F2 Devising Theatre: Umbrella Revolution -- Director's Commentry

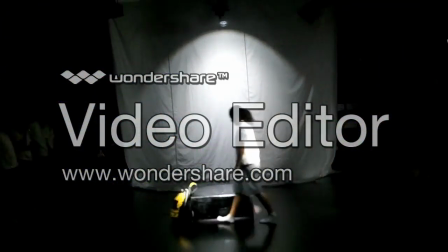5s
The start of the performance is about this umbrella revolution leader, actually me, one year after the revolution,
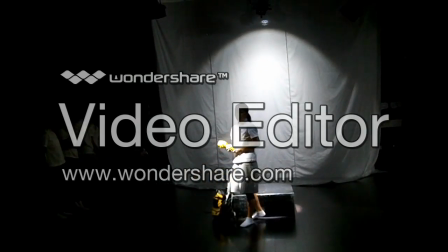11s
who picks up a yellow umbrella which leads through thinking back to the events one year earlier.
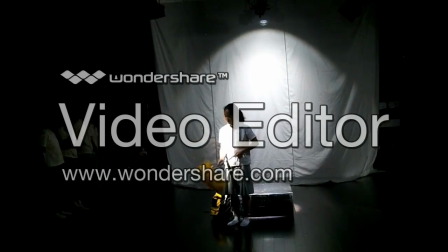15s
This scene was created because we had to improvise this during dress rehearsal, and because we weren't ready then and our performance back at the beginning.
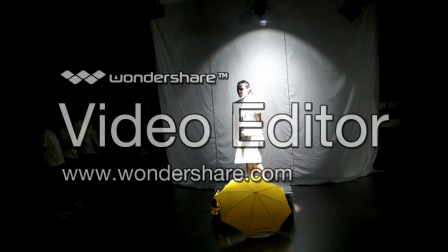22s
However, after dress rehearsal, when that scene was commented on to be quite intense and charged with emotion, and thus fitting the rest of the performance, we kept the scene till the final performance. I personally find this scene suitable as if it would be weird to jump into the action felt scenes at the very start.
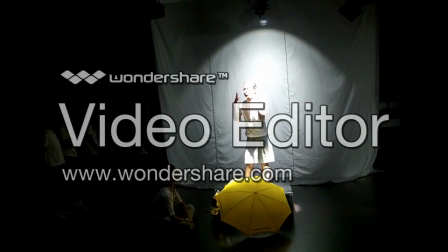37s
I also enjoyed the lighting as the spotlight on me brought the audience's focus to me, and gradually increasing lighting also symbolized increasing support for me and the revolution.
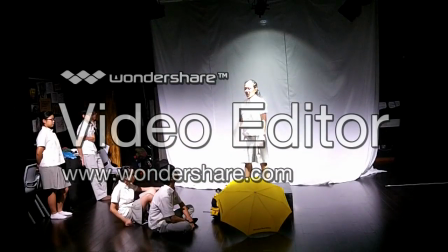47s
The nice picture me in a symbolic yellow umbrella created was also quite nice.
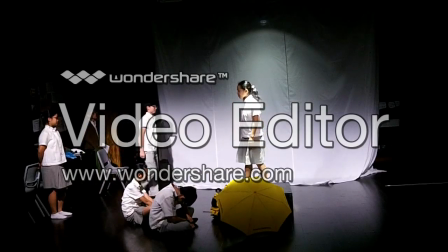51s
This scene did not go entirely smoothly though, as I had to improvise it entirely and...
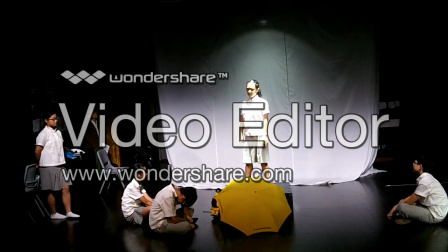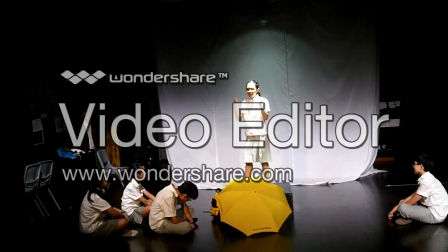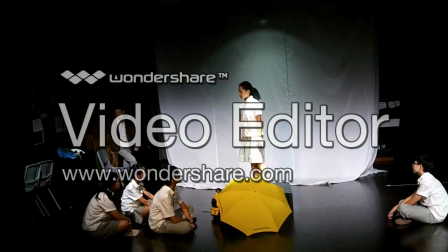80s
Now the following scene was stimulated by song lyrics, how we created the scene by finding songs sung more popular during the Umbrella Revolution, such as...
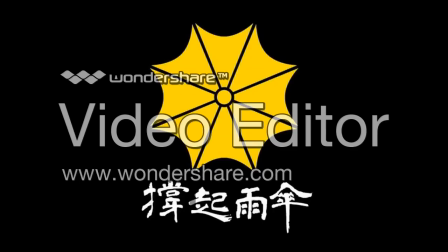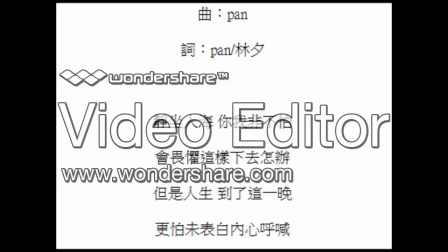今怕未表白爱心腐衡
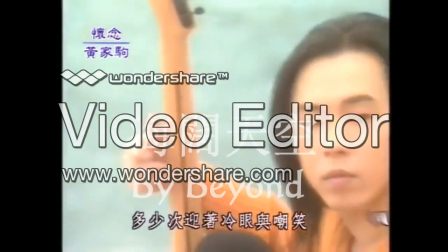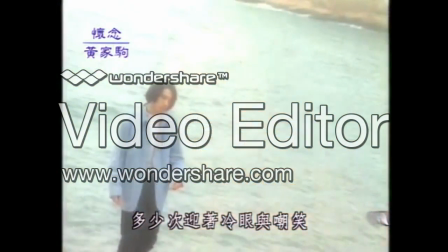121s 仍着冷眼与嘲笑
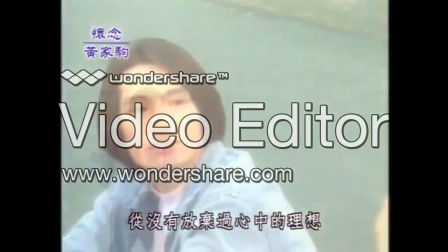125s 从没有放弃过心中的理想
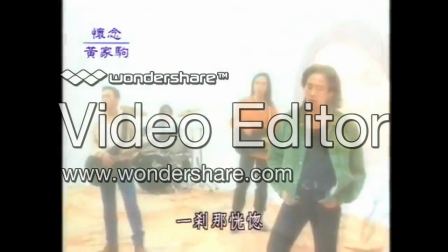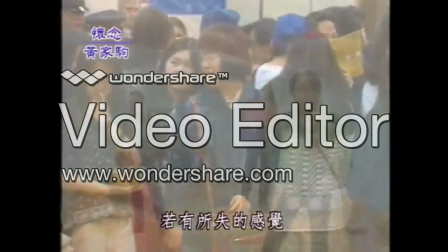133s 一杀那方法若有所杀的感觉
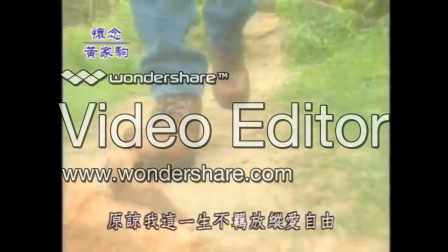138s 不知不觉已变贪心里爱 谁明白我 I will never forget my life, I will never forget my freedom.
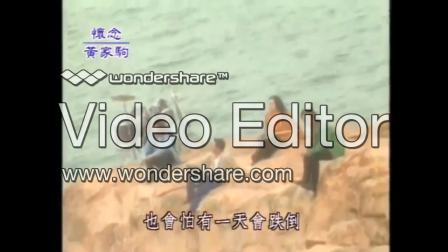148s I will be afraid that one day will fall.
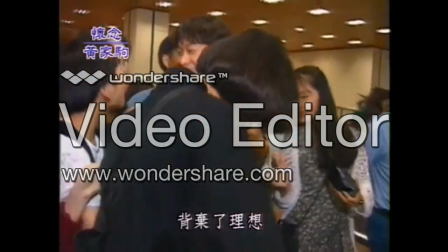153s I will never forget that anyone can.
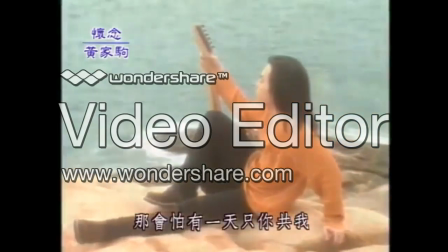161s I will be afraid that one day will fall.
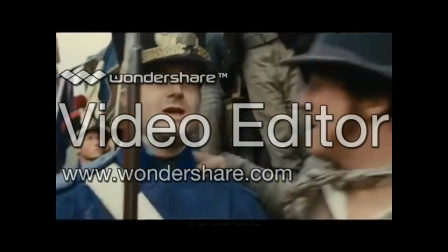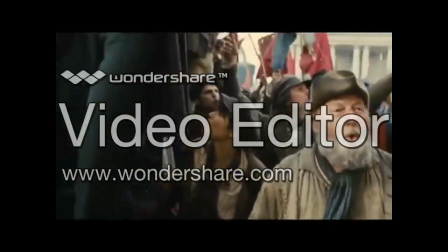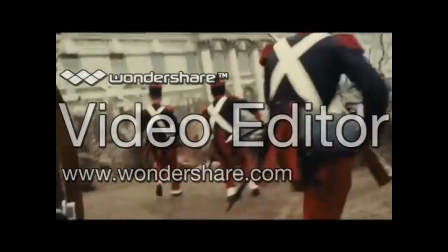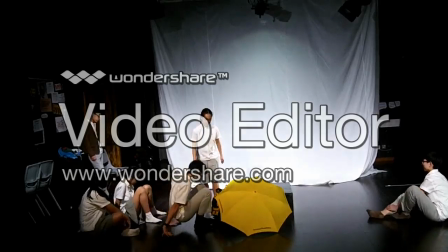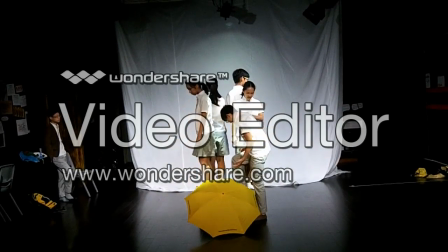196s
Now in this scene, we started back to back the clips. We feel that it would show the connection and interaction between different people involved in the revolution more.
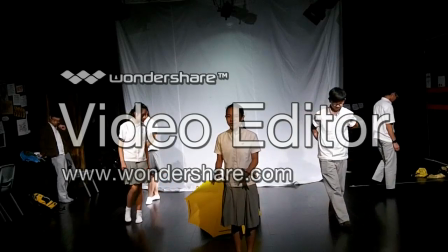204s
Then we started moving around randomly and one by one stopped and recited our lines. This scene is, in my opinion, the best scene in the entire performance.
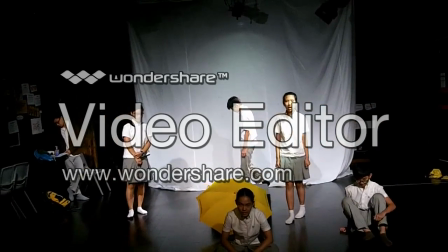213s
Why? Because we created in the first lesson of preparation and thus practiced it the most. I also liked that although some parts were scripted, like a sequence of us talking and our speech,
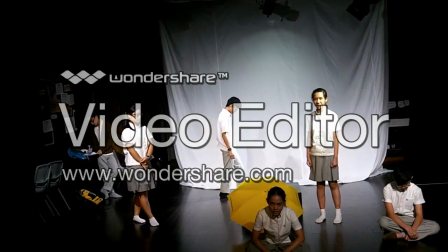222s
there were also improvisation and devising theatre elements, like our walking around in random directions.
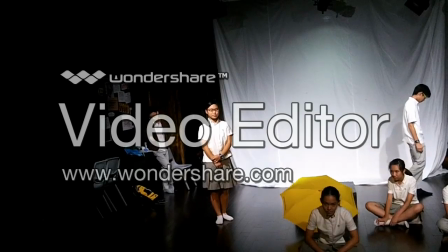227s
During our dress rehearsal, the audience also stated that they liked how Cantonese was used and was the singing.
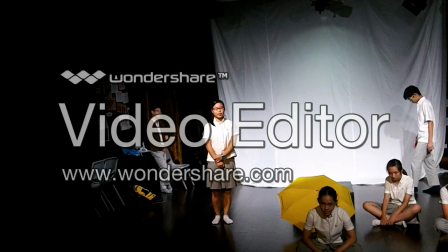232s
All these points added together to make a scene that didn't change much between the dress rehearsal and the final performance.
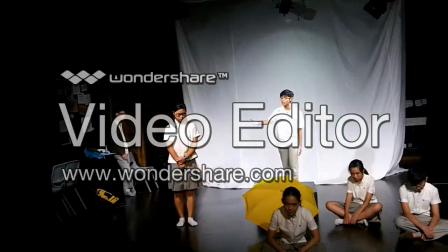238s
What I think could be done better for this scene was to increase the different perspectives involved and was mainly from the point
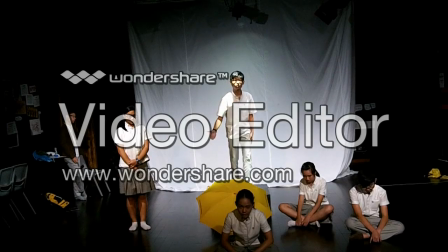243s
of view when protestors and the policemen's opinions were only presented in a short sentence.
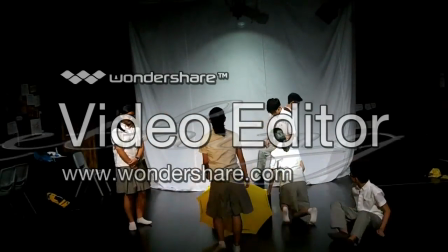251s
Now, an interesting piece of information was the inspiration for this scene.
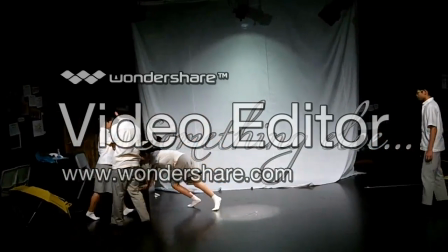254s
Basically I was having trouble saying of actions for this part, and I thought of diffusion from a single point,
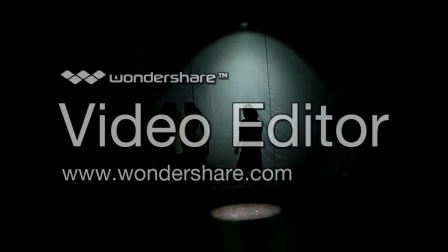260s
like particle diffusion in chemistry, and that's how I derived the action for that scene.
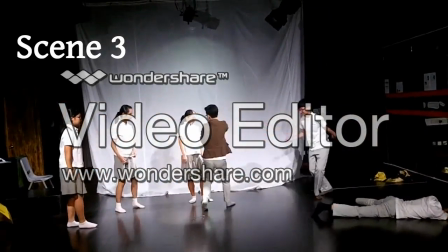265s
This scene is basically the protesting scene, which Edison, as the police, attacks us with a pepper spray and we stand up back to him by getting back up and saying we saw,
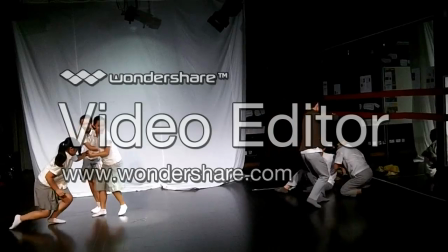274s
doing hear the people sing, though very badly. This scene is really important, as pointed out during our dress rehearsal evaluations,
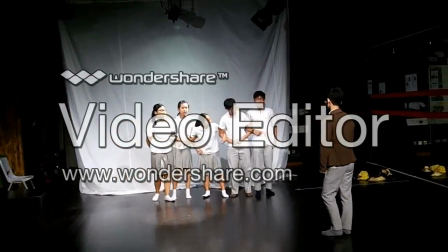281s
we cannot only emphasize upon the violence in protest, a few later scenes, scene 5, fighting, umbrella scene.
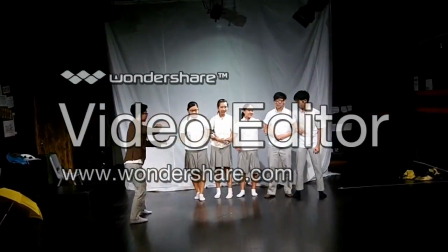288s
Therefore, after our dress rehearsal, our group decided to add a part where the protestors react peacefully, even artfully,
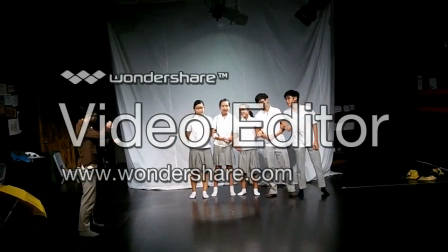294s
for although we didn't present any artwork and stuff that was during actual revolution, we did sing the song,
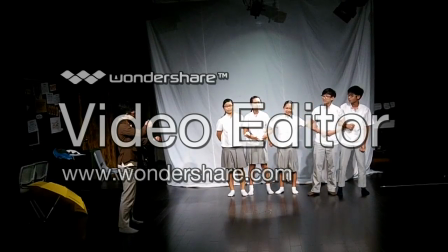299s
which I think added a special element to a performance, as other groups did not have any music or singing.
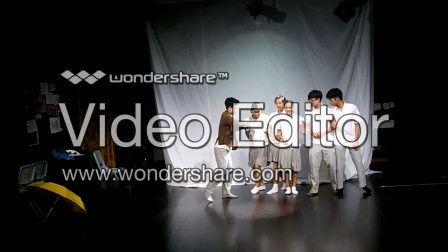304s
This helped our performance stand out from the others. Why was this song chosen, though?
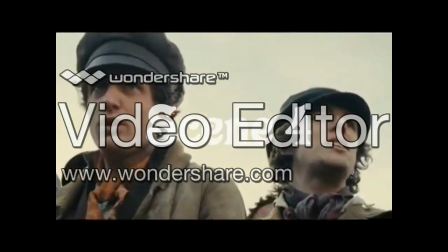311s
Well, it's because it's about protests and revolution, which makes it related to the theme of our performance.
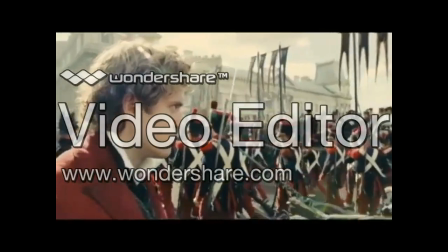316s
It was also sung by many protesters during the actual Umbrella Revolution, and it's actually the only English song sung frequently by those protesters,
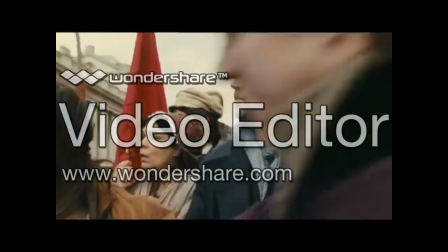324s
so that is why we chose the song.
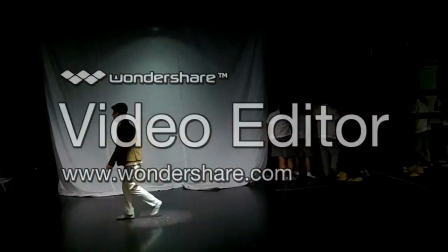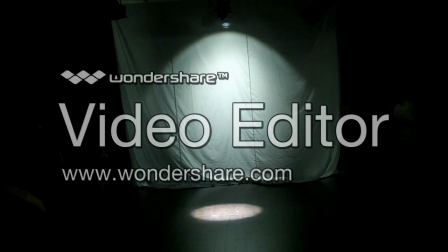334s
Now, this scene is basically a speech about the Umbrella Revolution presented by a government official
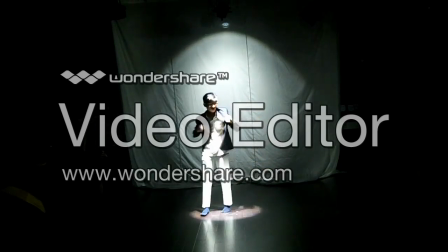340s
and was added in the time period between the dress rehearsal and the final performance because after our dress rehearsal,
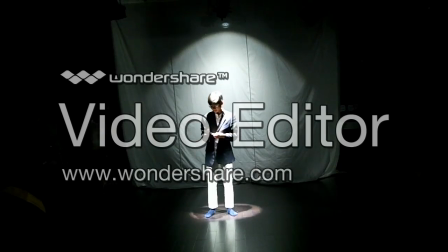346s
we felt that our performance, even when the artistic intention was to present different perspectives of the revolution, had like 95% of the perspectives of the protesters and like 5% from the police and lacked any other perspectives.
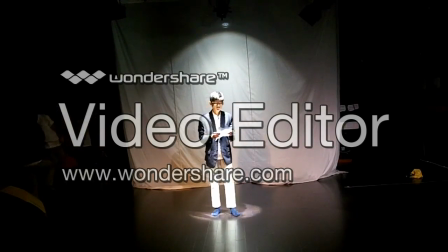360s
Therefore, we decided to add the perspective of the government with the speech. We were rather nervous about a speech that was made up only days before his final performance, and much debate was put over it, but thankfully it pulled through the final cut. What I think could have been done better would have been omitted in paper when he was speaking,
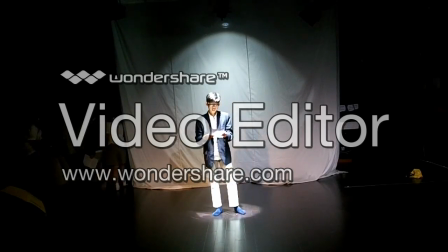379s
though I guess it's better to be safe than sorry, and government officials do like doing speeches while reading a piece of paper, so I guess it fits. I also like how it clearly differentiates between the student protesters, those wearing a screen form, and the government officials who wore suitable doing this speech.
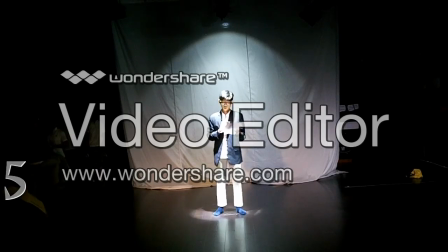397s
I also like that the spotlight focused on him which makes sure that the audience's attention is fully focused on him and is not distracted by the other actors like us or the props and design lines so yeah.
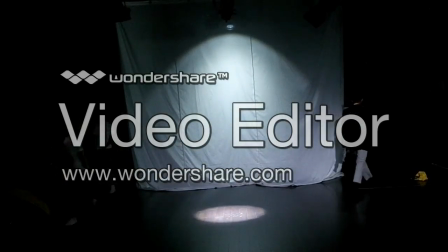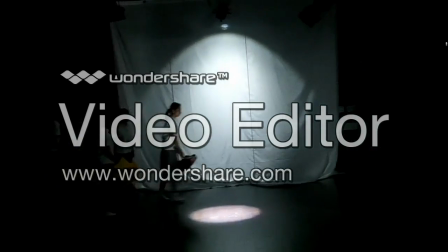423s
And here is transition and I have to say for all the transitions I think that could be done better instead of all of us going off stage and coming back on because that kind of disrupts the fu-
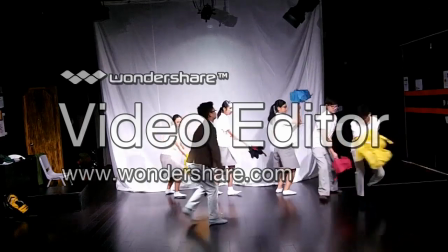435s
Ah, this is the fighting scene, aka the umbrella scene, where the true action is,
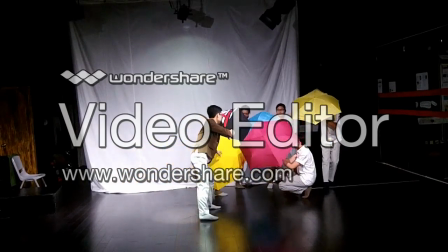441s
and basically depicts the protesters' reaction during the intervention of the police later on in the revolution, compared to the earlier stand-up version,
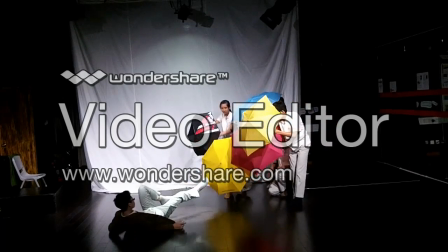449s
like scene 3, the embarrassing single one, remember?
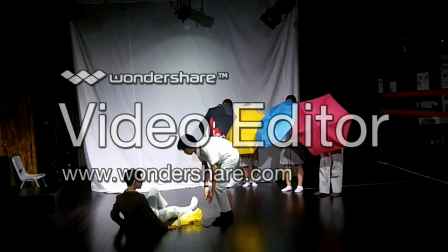453s
The protesters here are much more violent because during the actual revolution, the protesters were getting increasingly annoyed and irritated and frustrated during this point,
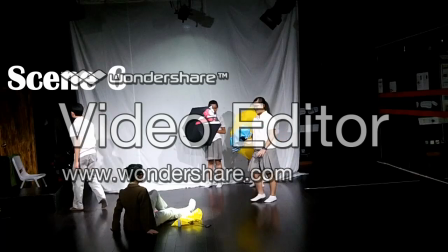461s
so I rather It seemed like this scene as there were a lot of action and movement to really bring out the revolution side of the performance,
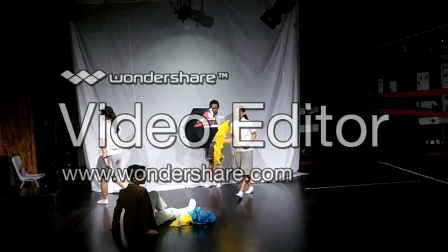467s
as well as the creative usage of umbrellas. I also enjoyed the part where we fold the umbrellas one by one.
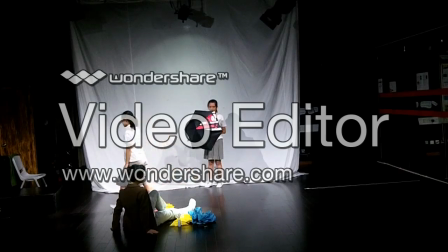472s
Spoker lines actually quotes derived from newspaper articles we found and threw them umbrellas in disgust on the police one by one.
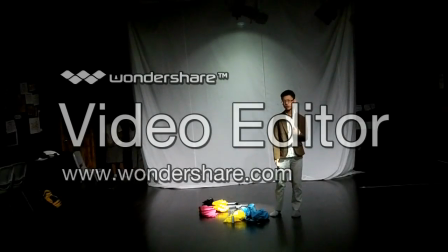483s
This is the policeman's internal monologue, and I think it's one of the most important scenes because of the large display of opinions excluding the protesters,
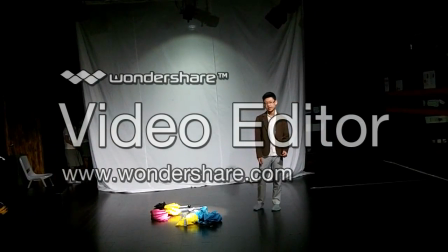490s
and thus addures to our artistic intention of presenting multiple perspectives to the audience to give them a more well-rounded view of the entire matter.
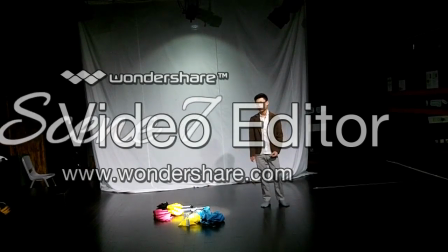498s
This scene was added after just rehearsal as we felt that there were too few perspectives of this other than the protesters.